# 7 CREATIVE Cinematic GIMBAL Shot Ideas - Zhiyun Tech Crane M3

Today we are gonna be doing seven creative gimbal shot ideas that we're gonna be sharing with you We got some pretty outlandish ones, some pretty crazy ones. I'm hoping that we can pull them off Xion Tech keeps just releasing the most insane gimbals and this latest one from them is So so cool. I've never seen a gimbal like this before. This is the new crane m3 It is tiny look at the size of this gimbal It's so so small and it's packed with so many cool
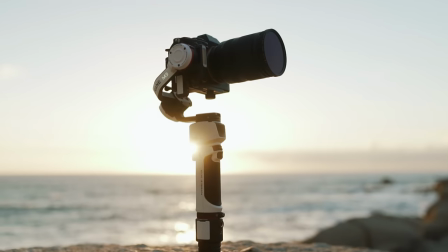features It's this small and you can still put a Sony a7 III on here So we're gonna be putting my full-size camera on this tiny little gimbal with their really cool little quick release It also has some really cool features like this add-on extension that also just clips in the bottom here and then which is something I've wanted for so long because we always have like a microphone on the side of the gimbal you can actually plug a microphone straight into this bottom thing here and if you guys get the pro package you get this super awesome microphone with it it is a really high quality microphone you can select cardoid or super cardoid pattern and you can pretty much have this on your gimbal and that's a game changer for filming any vlog style stuff we're to show you guys how we shoot the seven creative shots and then towards the end of the video we're going to show you how you can actually piece them together to create an entire cinematic sequence some of the other really cool features i just want to quickly touch on it has a built-in little flashlight here so if you guys are shooting in like backlit situations you can turn that on it also has this touch screen that's really nice and tactile you can feel what you're pushing and all the settings that you might need are conveniently placed right over there so let's Let's get into some of our first shots. Some of them are wild so hopefully we can pull them off.
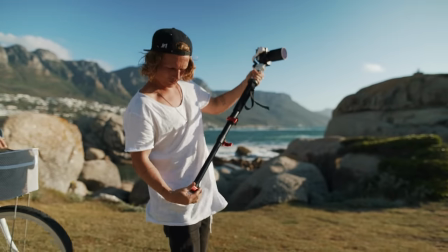So for our first shot we wanted to go with a really creative way of opening the scene and we needed to put this little gimbal onto
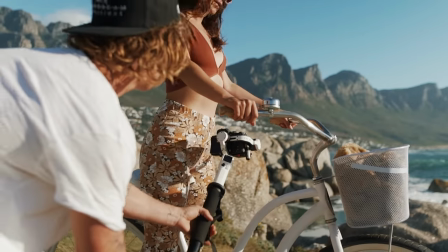a monopod because the idea is that we were going to slot the whole camera through the little gap between Hannah and the bicycle,
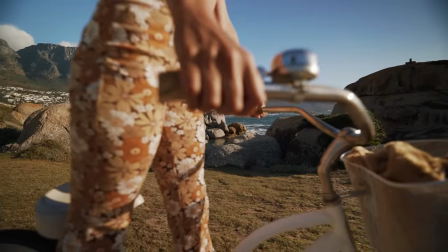showing the scene and then slowly pulling back to reveal Hannah on that bicycle riding in this beautiful location.
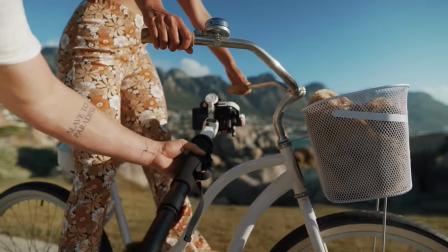Having this really tiny and compact setup was hugely beneficial for this because we can slide it into
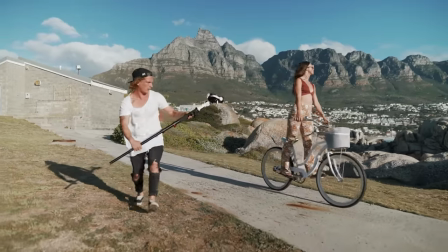those tiny little gaps and not have a big cumbersome gimbal on the end of that monopod.
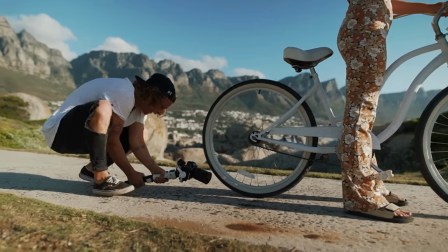Shot two is gonna be a tight tracking shot and basically I want us to get the camera really nice and low close to that back wheel kind
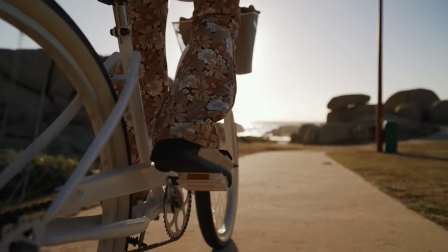of move it around and just reveal the Sun in front of the bicycle and show a little bit more of that bike and Hannah pedaling it
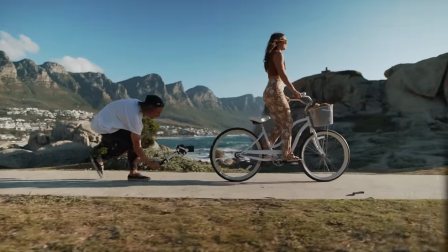down the road. The stability on this gimbal even with the much heavier load was really impressive and we were able
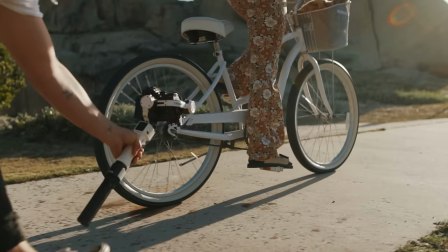to get a really nice smooth shot even though I was running with that heavy camera on the gimbal.
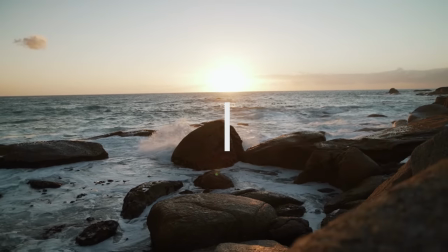For shot three I wanted to get a couple of sequential shots to all
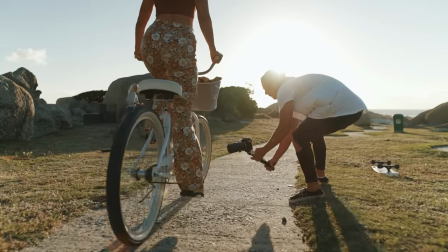play together really fast next to one another adding some sound effects into these.
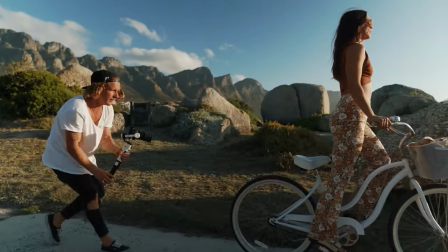It's gonna make a really nice little fast pocket in that video and we can change the pacing of the edit to have those fast cuts between them.
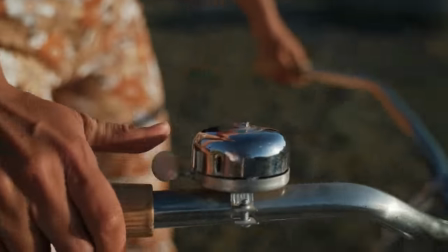We just grabbed a couple of random different interesting things of the bike, the little bell, Hannah's face, her pedaling and when we piece them all together they're gonna look really nice.
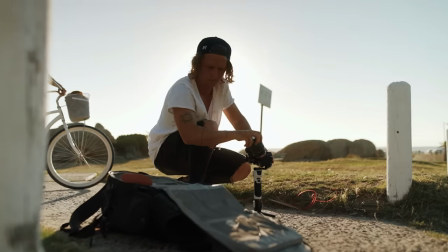Shot 4 and probably one of my favorite shots of the video is gonna be a zoomed in tracking shot.
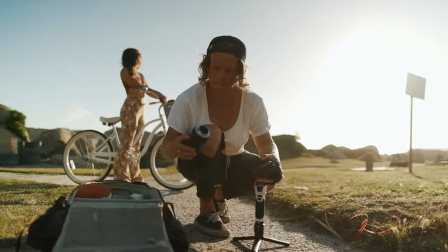We had to change over onto our longer lens,
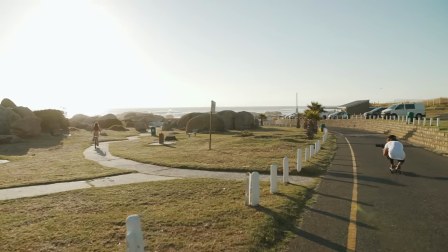I was shooting this at 75 millimeters and I got myself far away from Hannah so I could fully zoom in and track along with her.
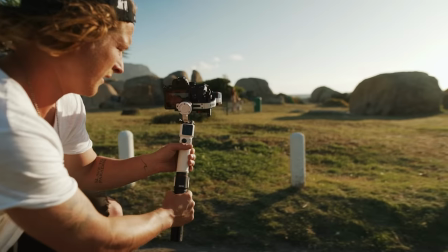I used the skateboard on the road conveniently it was placed parallel to the little path Hannah was riding on
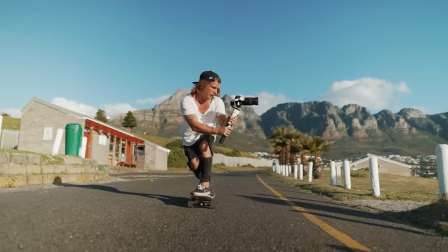and having the skateboard just allowed me to keep up with her and keep it really nice and smooth.
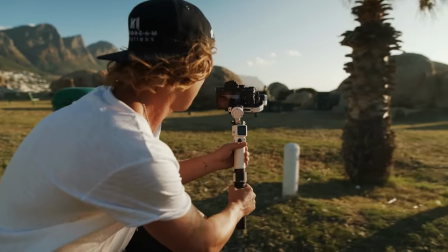This gimbal was so impressive holding the weight of this bigger lens fully extended and that barrel being extended out.
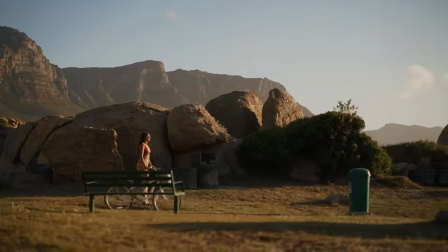Really strong little motors and the shot ended up looking really nice and professional with that unique zoomed-in focal length but still a lot of movement.
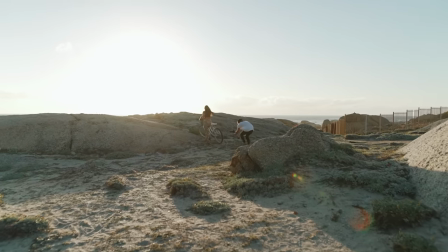Shot 5 is a continuous follow shot. Basically the idea for this one was we were getting Hanna arriving at this viewpoint to start getting to the end of
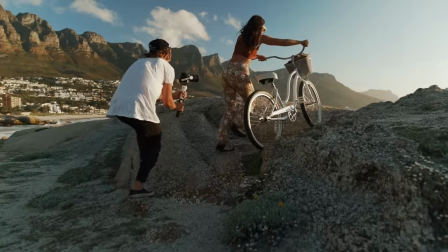our scene and I got multiple different little shots all within one long shot.
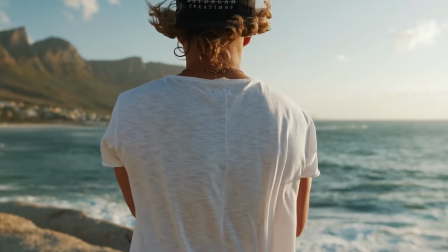I can play out this whole thing and it has perfectly smooth movements between each one of the different little scenarios throughout this shot.
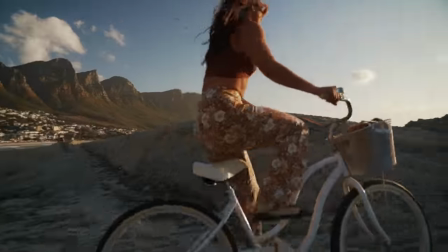So we have Hannah kind of pulling up on the bike, getting off, showing Hannah with that sun in the background,
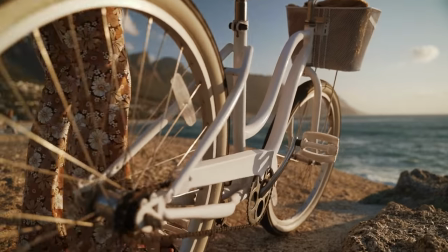her putting the kickstand down and then walking off into the distance, all playing out in that one seamless shot.
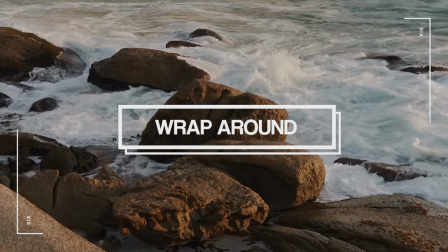Shot six is going to be a wrap shot.
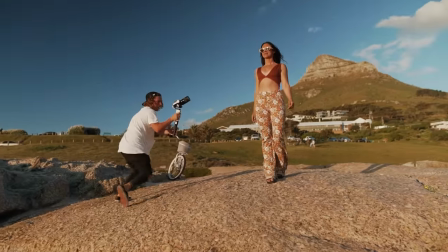Basically the idea for this and why I often like to do this shot is because it shows the emotion in the character.
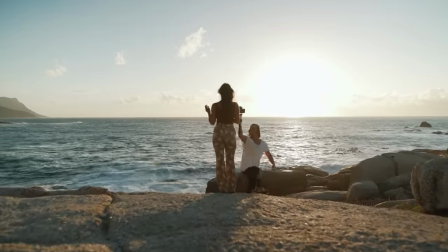I did a full wrap around Hannah looking up at her to give her that larger-than-life life
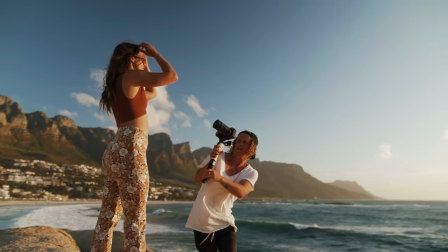feeling as she arrives at this viewpoint and just ran around her showing that whole scene,
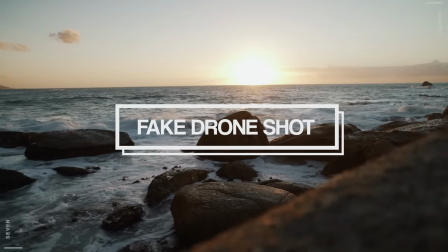the view and her face taking everything in. Shot seven is a fake drone pullback and for this one we had to get
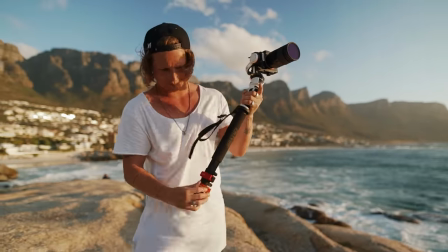it back onto the monopod and we basically started off our shot really nice and close to Hannah,
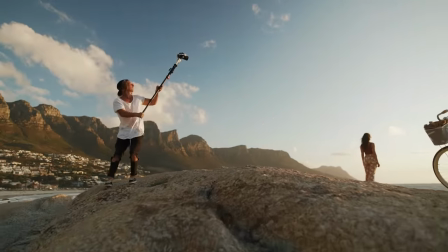pulled back to give the sense of leaving that scene as we were pulling away from our subject simultaneously lifting the monopod
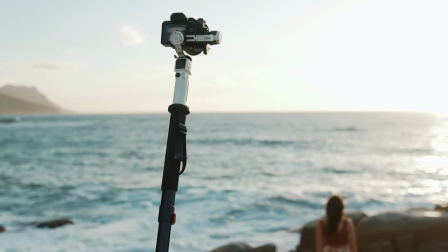and gimbal up into the sky to give a grand ending similar to what you would see in something like a drone shot I
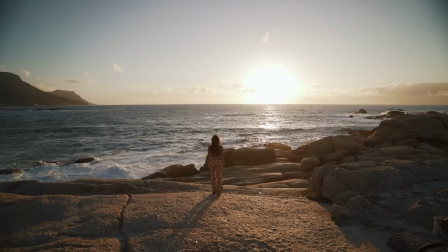swapped the gimbal over into locked mode so I'd be sure that the gimbal wasn't turning or moving regardless of what I was doing with that monopod because I had to
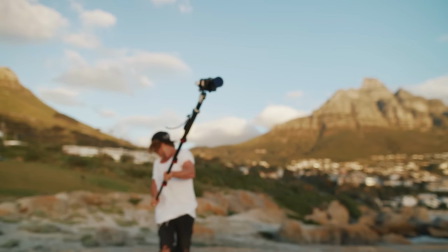pay attention to how I was walking backwards so that I didn't walk off of the rock I think it turned out really well and you might
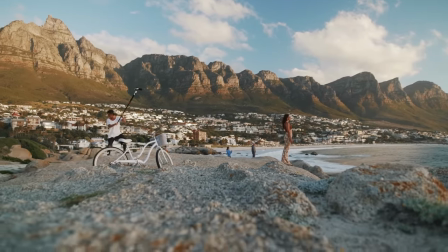assume this was actually taken on a drone if you didn't know any better that is gonna be all of the seven shots that we need to put together an epic cinematic edit. Did you have fun shooting them? Yes. I had fun shooting it and this gimbal is such a little beast but let's check out the video we were actually able to create.
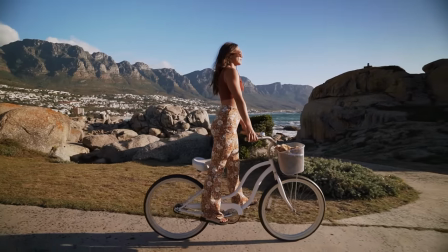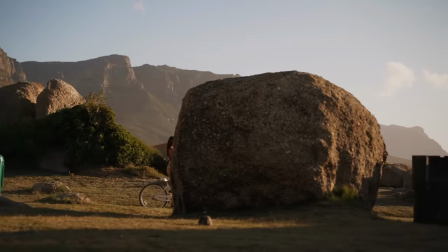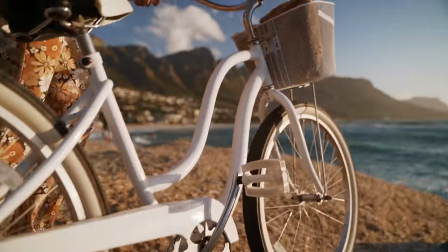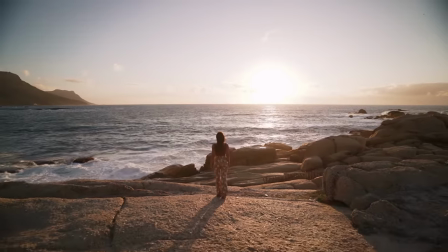So hopefully you guys think that's cool. I really like how our shots were looking. I think my favorite one was the super zoomed in lens one down there and to think that this is such a tiny little gimbal and it could support the crazy amount of weight of this big camera with a lens sticking out all the way here is pretty impressive some of the other features are here are really cool like this wheel in front along with those other things that I told you guys about if you want to check out this gimbal it just got launched today the link is gonna be in the top of my description this thing is an incredible little gimbal and it's cool to see something completely new to the market other than that I hope you guys enjoyed this video and we'll see you in the next one bye
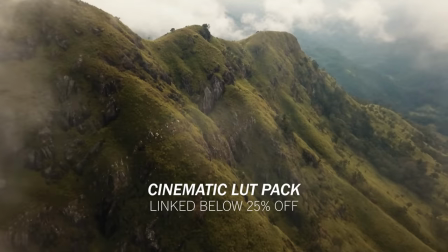Baby, baby, baby, baby